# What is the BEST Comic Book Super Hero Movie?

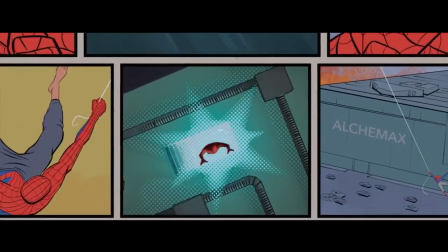This replicates the feel of a comic so much, they literally show you a moving comic book at some points to tell the story.
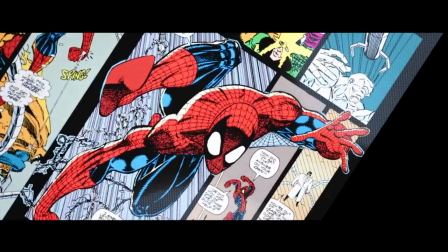Beyond that contrast is everything to the framings here. This is where the cell shading technique shines so much.
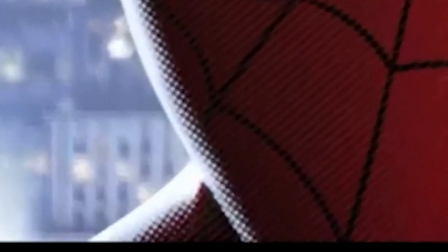The lighting and shading is done in overlays to the characters and environments made up of tiny dots.
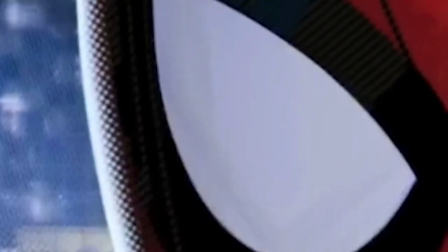The dots are made up in a grid layering over top of the original coloring of a character to make this mixed color gradient look.
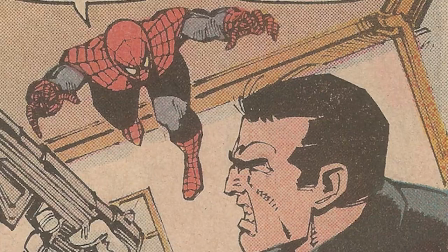In older comics this was done to create a shading and coloring. A great example is that a lot of skin tones at the time were being colored with a white background having a mix of red, yellow, or brown dots over top.
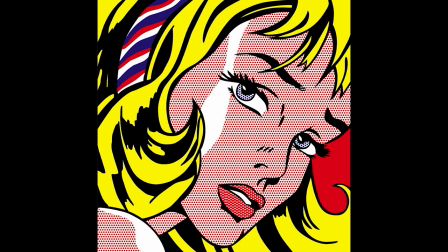This dot technique is called Benday after the original artist who popularized it.
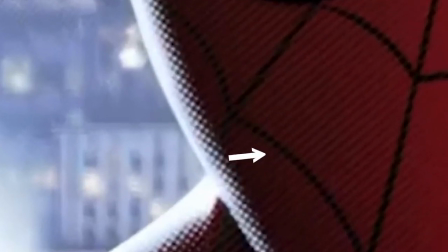Here to add complexity to a character, they use brighter dots to create light, and darker dots to create shadow to make it feel like an original comic drawing.
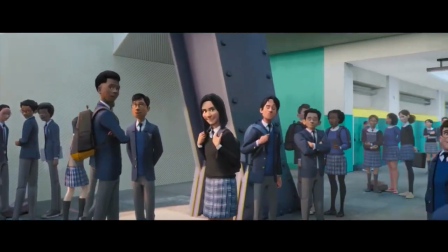This also allows for the movie to fake its depth of field. There are technically no out of focus spots in this movie, because there are none in a comic book.
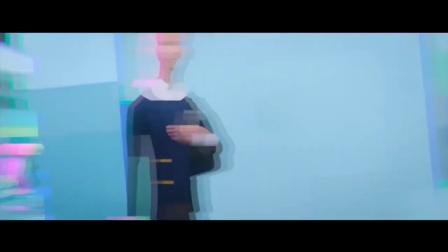Everything in a comic book is drawn with sharp lines. So to keep that look but still provide a cinematic look, they fake it.
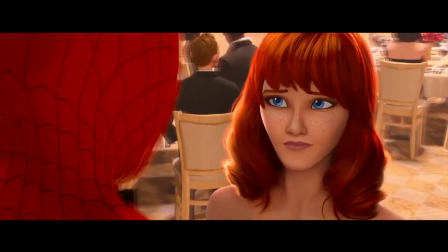So instead of a far away object becoming blurry, they simply misalign the shading layers. This is also common in old comic books.
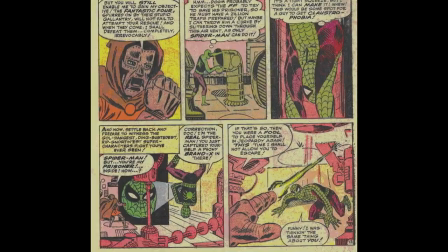Although it was never intentional, there would be misalignments in older printed comics. To color everything on a page in a single drawing, it needs multiple passes of colors and ink.
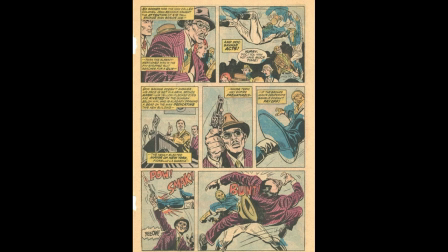It's very common to see imperfection than misalignments like this in old printed passes of comic books.
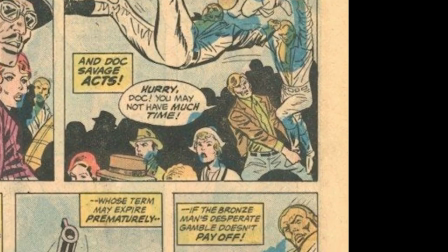You might see one pass slightly misaligned like a blue or red layer not match up with everything else, which can create a blurry out-of-focus look.
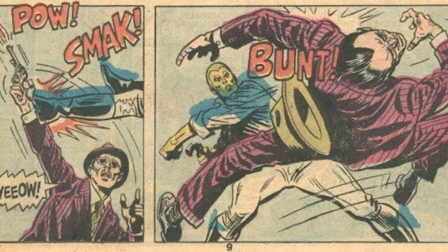This is how you get your out-of-focus spots in the movie. It's a lot like when you take your 3D glasses off while watching a 3D movie.
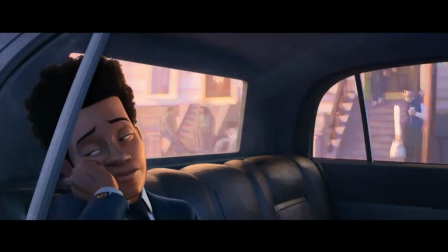When people ask me what my favorite part of Into the Spiderverse is, it's honestly how they creatively made this depth of field.
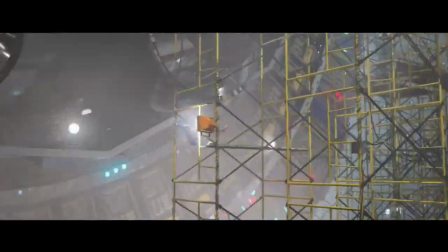Beyond all that, they used the idea of the dots with the collider.
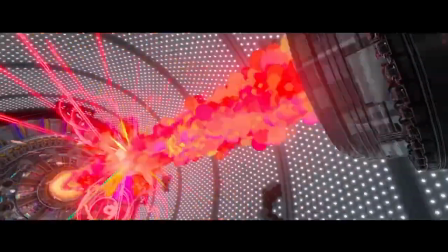The model of the collider itself is already made up of a grid of dots, but when the explosion of lasers start, it's made up of an explosion of dots.
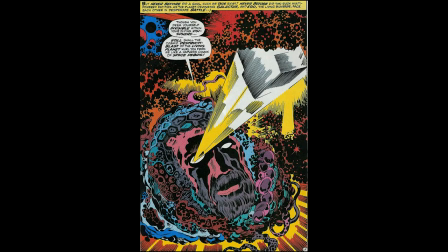It gives the classic look of Jack Kirby's comic art, where he was famous for using a mix of dots in his art style.
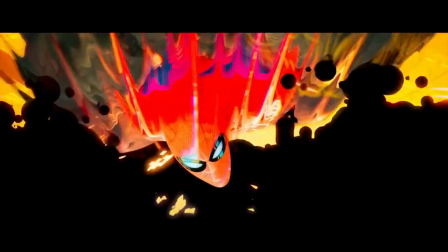And servicing the purpose of the collider, which is to bring aspects in from other universes, It's like literally taking the dots that make up the other worlds and colliding them together in ours.
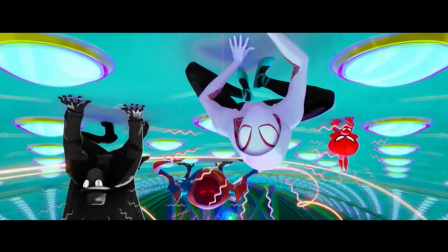It's a nice little detail. Okay, so now we have a plan for animation and an overall look for the movie, but how do we make it even better? Editing the action and dialogue.
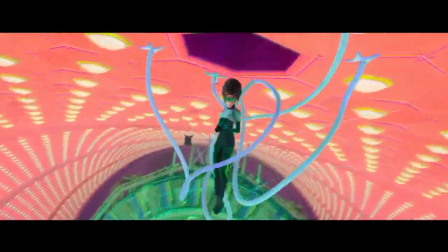One thing that's done to really spice up this movie is its little additions of 2D aspects and drawings to spice up movements in action.
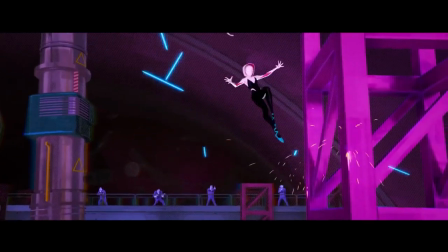When characters move too fast for a single frame to capture it all, they draw in extra duplicated limbs and items to add the feel of speed or movement.
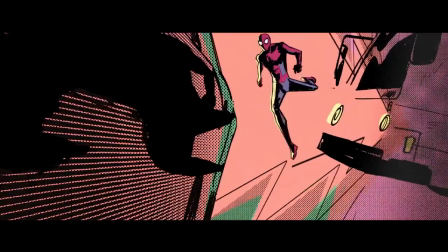It's kind of like your classic Scooby-Doo runoff gag, and when those limbs land a punch or touch on something you get those classic spiky yellow bubbles to shine off the action.
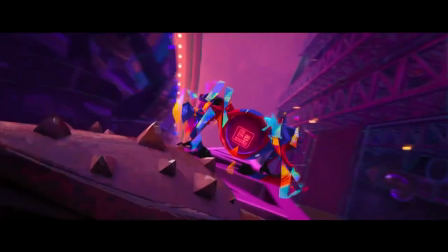And to add more flair and direction to the movements, there are movement lines.
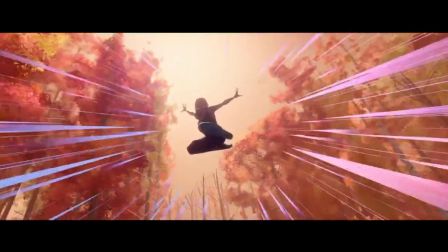They can be as simple as lines falling behind a movement or actually using something in the frame and scene like passing by snow.
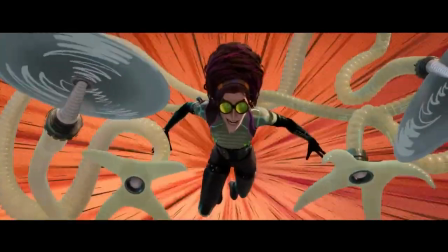And then beyond that, sometimes just to make a frame more like a frame of a comic book, they get rid of the background altogether and paint in a splash page of color or exploding lines for big character moments.
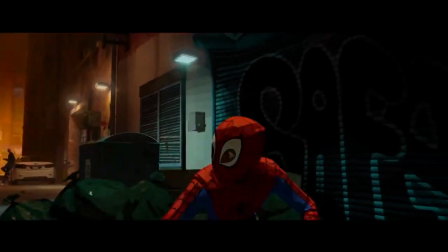A detail not made with 2D, but through 3D to mimic 2D, is the use of frame rate.
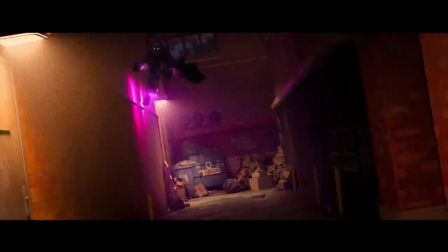Usually, the average movie is shot at about 24 frames a second. But in animation, sometimes that number is lower and can be done at 12 frames a second.
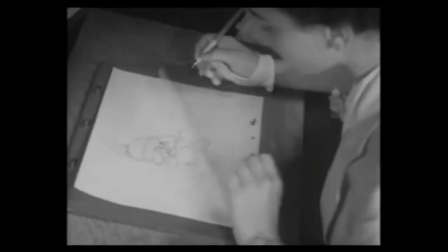Mainly because back in the day, drawing 24 frames just takes more time than 12.
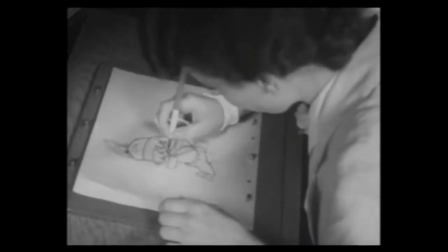Obviously, drawing less frames is faster and more cost effective, but it provides a choppy look to the movements of characters.
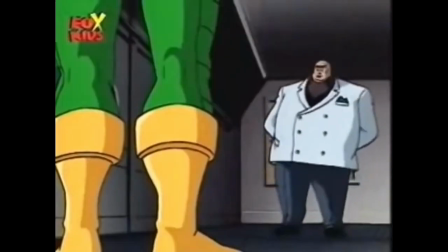So to provide a more 2D look, sometimes the movie will change its frames per second.
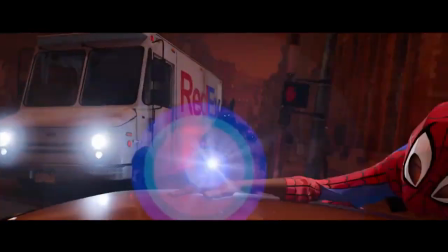Some action's movements will lose a couple frames right before it happens to add more of a pop or a punch to an action, but it's also done to tell the story.
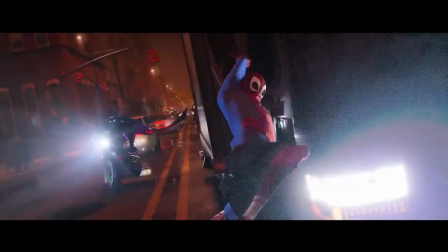Pointed out a lot, you can see Miles is a bit boxy and choppy in his movements. This is on purpose.
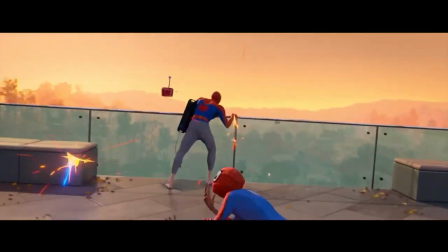He is purposely kept at a lower frame rate than Spider-Man to give Spider-Man a smooth and acrobatic-like appearance to juxtapose Miles, who is new and amateur.
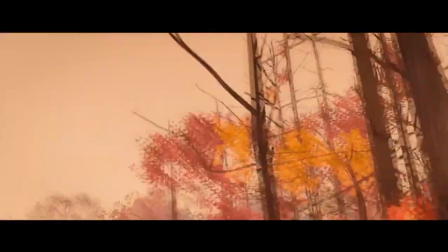Specifically in the scene where he first web swings, you can see him at a lower frame rate when swinging with Spider-Man,
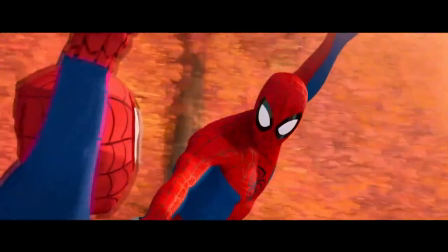but slowly comes into the same frame rate as Spider-Man and comes into sync with him to show Miles' learning.
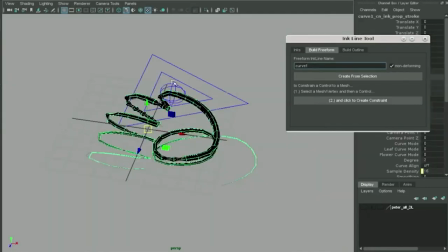More so than action, the characters have linework on their faces to create their expressions and wrinkle lines on their faces.
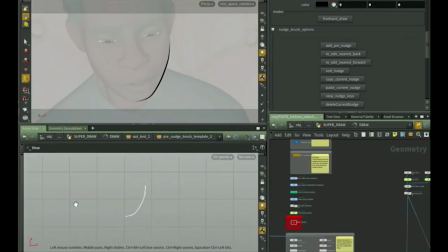This emphasizes the emotion and meaning behind the words of the 3D models that otherwise would come across more matted and flat-like in many other 3D animated characters.
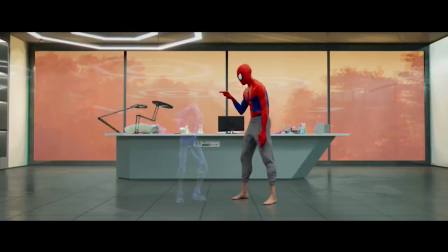But again, it serves a purpose for the visual style looking like a drawn comic book character.
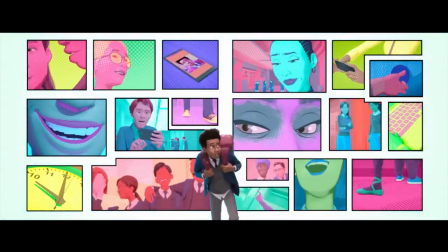More so than all that, probably the most noticeable additions of 2D are in the dialogue.
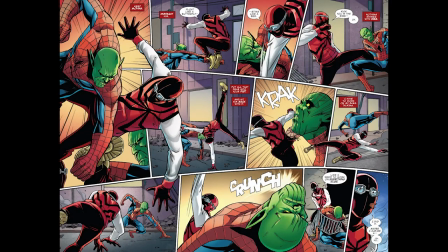Comic books tell their stories mostly through their action. You can understand 90% of a comic book story through just looking at the pictures, seeing a character's faces emotions, and which character that person is fighting.
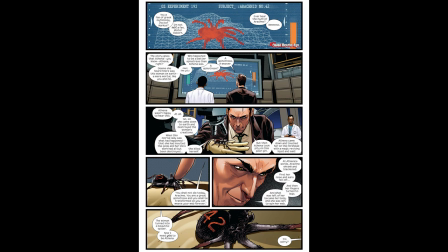For the few moments of needed dialogue, comics use speech bubbles. In the movie, this comes in the form of hearing a character's thoughts through the speech bubbles,
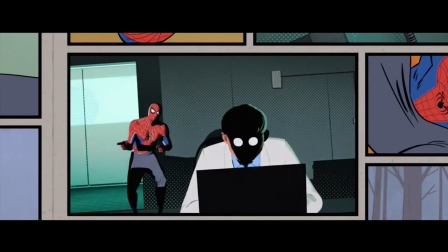adding emotion to a character wearing a mask who can't express emotion as well, or adding to a sound effect whether small or loud.
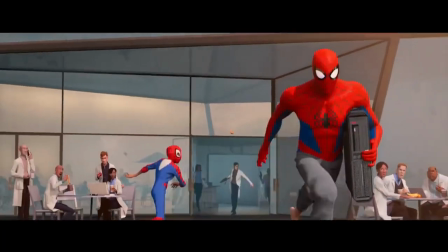It gives the effect of that old Batman pop and pal, but with a little bit more integration into the scene.
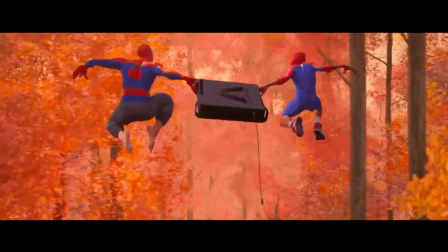So now that we have all these additions to the frame, how do we make it even more comic book-like? The color.
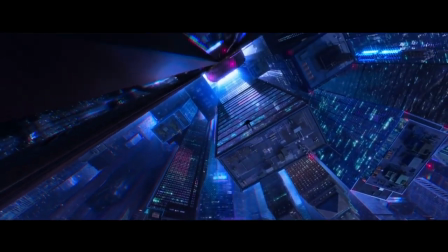Most people might look at this movie and think, ah, bright colorful images. Yeah, it's an animated movie.
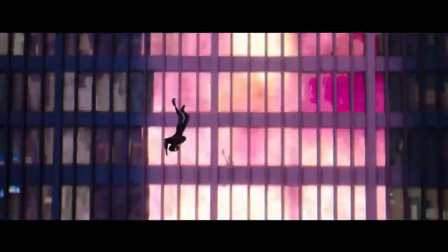You got a problem with cartoon?
But there's purpose to the coloring. For instance, there's this reoccurring theme of the backgrounds having an overall single color.
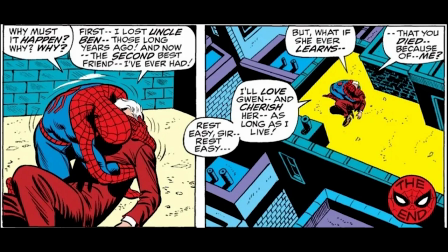This was done in comics because it helps to cut down on the cost of not printing detail and color where it's not as needed.
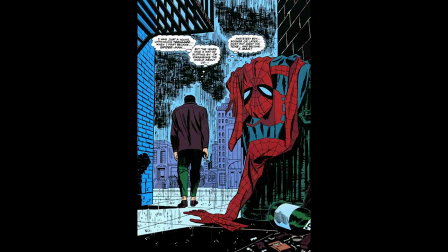But it also serves the purpose of helping to outline and focus the attention of a character in the frame.
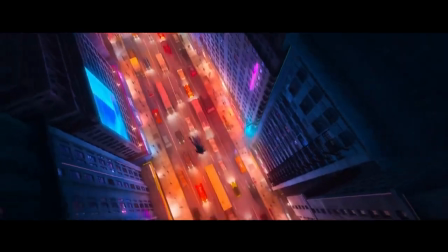The streets of New York tend to have a red theme with an orange glow, while the nightscape and rooftops tend to have colder blue tones.
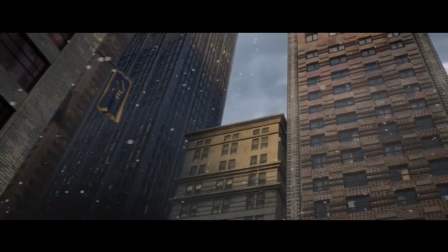Interiors and exteriors all throughout the movie keep a solid one-color theme that helps provide a mood
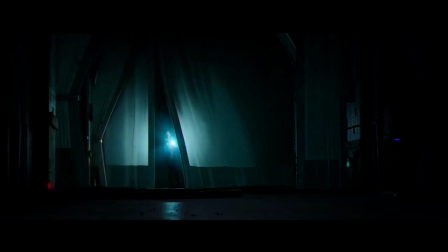for the location and provides a focus to our main characters who get to keep their complex designs and colors.
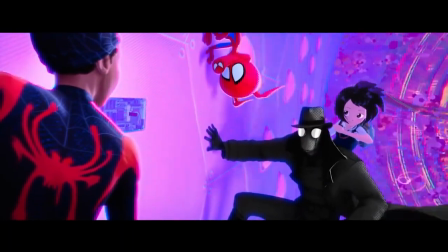And speaking to characters colors, it's hard to not notice each character's color theme, especially when each spider hero is sent home there's a literal splash of their color theme.
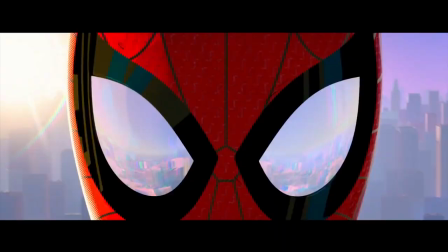And yeah, they're mostly red and blue, because you know, Spider-Man is red and blue.
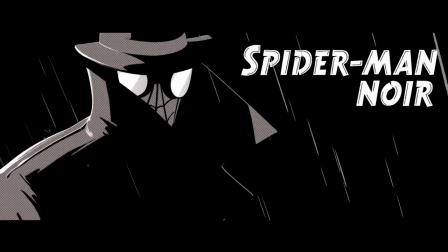But there's some exceptions here. Obviously Spider-Man Noir is a contrast of black and white for the noir theme.
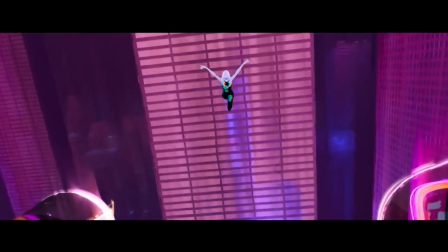But then you reach Spider-Gwen. A lot of her popularity in the comics originally came from her costume, visually one of the more interesting spider suits ever made.
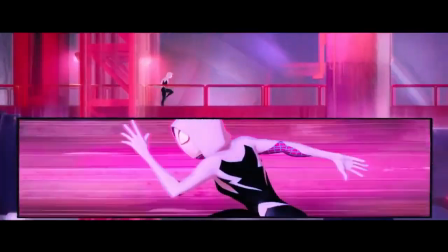While her costume is mostly black and white, she has accents of magenta and light blue. These accents provide her her theme.
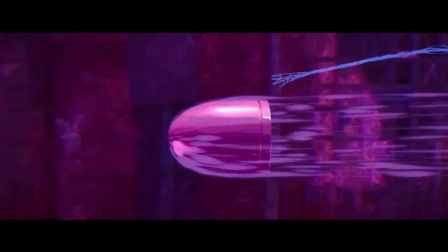Her world is painted in it. There's a lot of moments she gets to shine and it's always highlighted with this theme of a magenta pink and light blue.
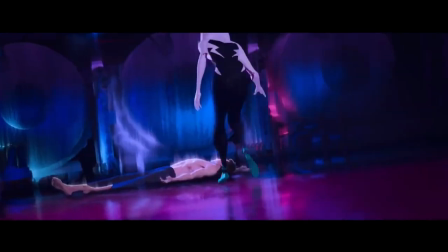This helps to establish her as her own spider hero, not relying on having to follow the Peter Parker Spider-Man of red and blue.
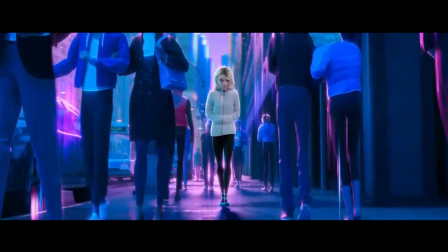And if you know anything about her comic counterpart,
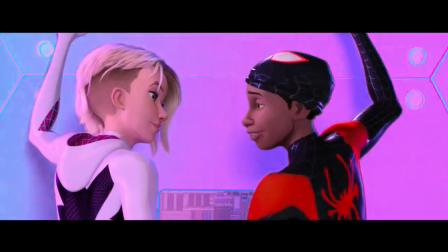one of her major character points is that at some point her and Miles end up together, and the pink color helps to highlight a romantic undertone with her and Miles,
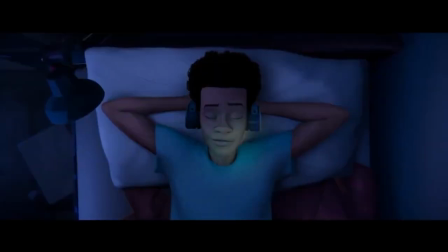especially in their send-off scene and when she returns back at the end through a portal.
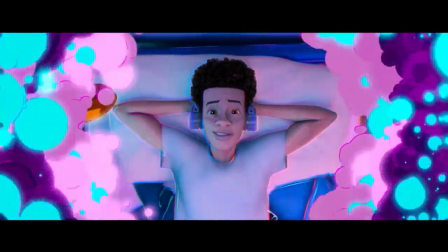I mean, you don't even see her in the scene, and even if you didn't hear her voice, you would be able to immediately tell it was her who was visiting Miles because of the color of the portal.
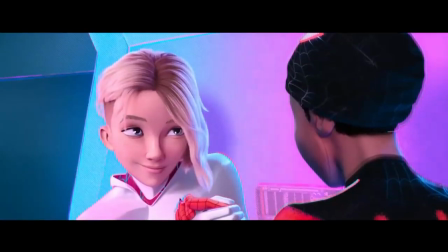Beyond all that, the most important color to focus on is of our main characters. Miles has a couple themes that happen here.
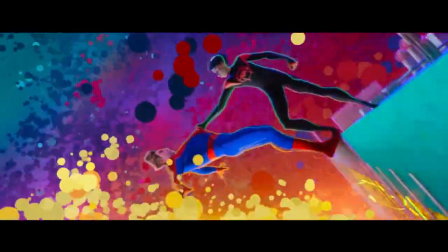Blue, red and blue, black and red, but what does that all mean? Going back to the story I originally said was seemingly surface level is about to get a whole subsurface edition.
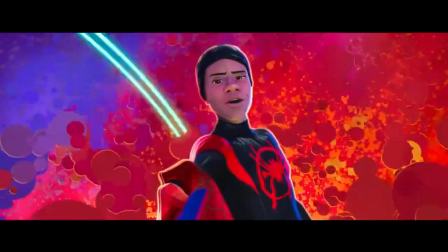The art is our shovel for digging. Miles is at the heart of this. I mean obviously, but why does this character make this so good?
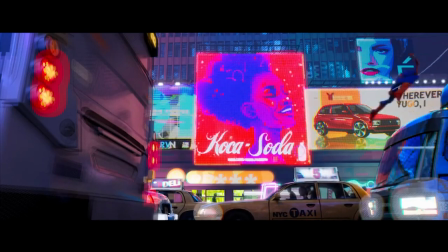Well, let's go back to color. When we are first introduced to this world, we see this universe's Peter Parker Spider-Man.
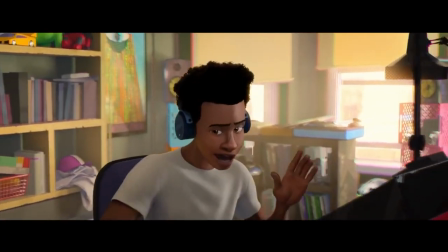After his bed through Origin, we meet Miles. We get Miles' room and his passion for art.
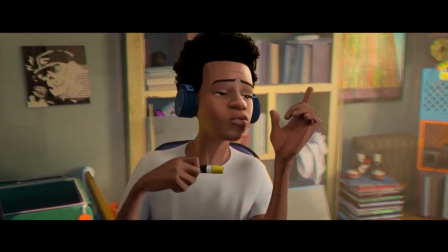The whole room is kind of just a grey blur with splashes of colors from Miles' belongings and, more importantly, his art.
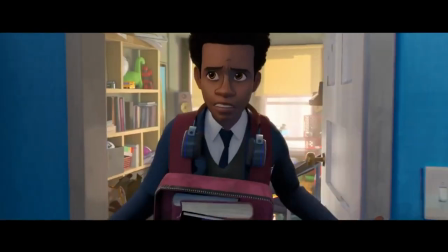That's cut short when we go to his first day of school where he throws on his uniform and rushes off. He moves through the streets of New York past his old school until finally arriving at his new school.
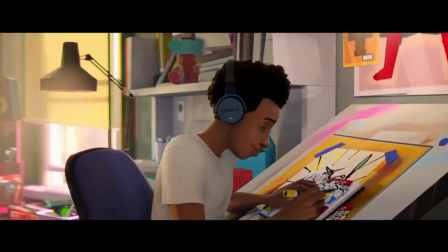Did you see the color changes? We start with a character wearing neutral colors, until putting on a blue jacket that reflects his blue-colored school.
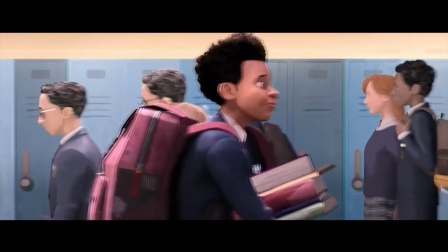The cold blue gives us this sterile, off-putting presence to everything. Miles doesn't like it here.
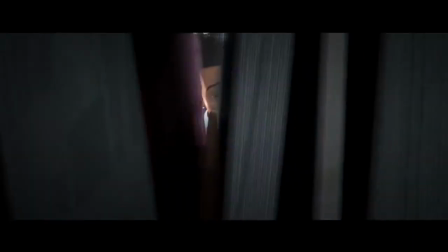He doesn't feel welcome. Where would he rather be? Well, I mean, he says it, amongst his people, where we just were.
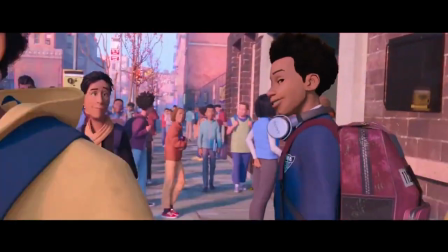On the warmly-colored streets of New York, by his old school,
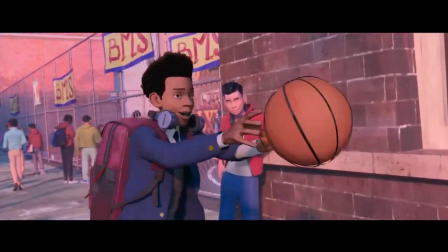where we get a diverse splash of color from the students where his colorful art is going to be assumedly more accepted and appreciated.
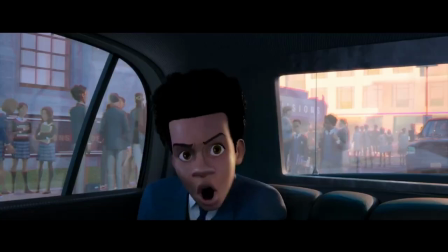Where is this also not immediately accepted? His father, who, guess what, has the theme of blue, being a police officer.
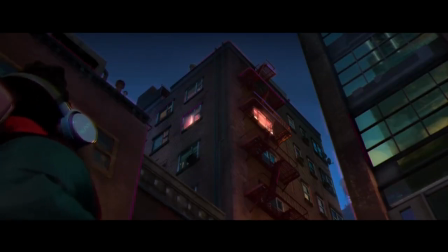We finally get to see Miles as himself when he ditches his school and his assignment to see his uncle.
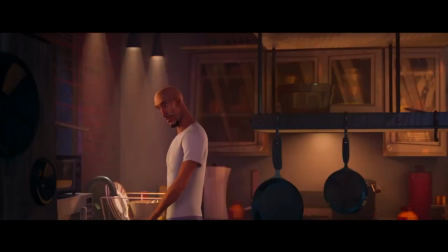This is where we get our first warm inviting room where we get to see Miles in his own clothes which of course have a theme of black and red.
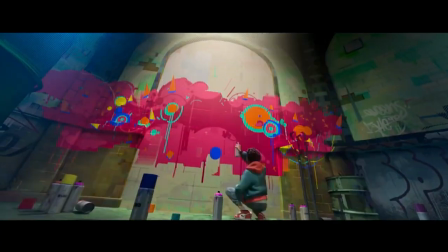And this warm setting gives us an accepting setting for his art, where we get an important color, red.
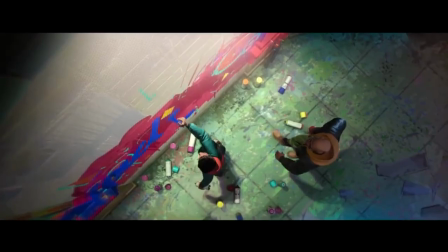This all draws the attention to not just the theme of red and blue, but red vs blue.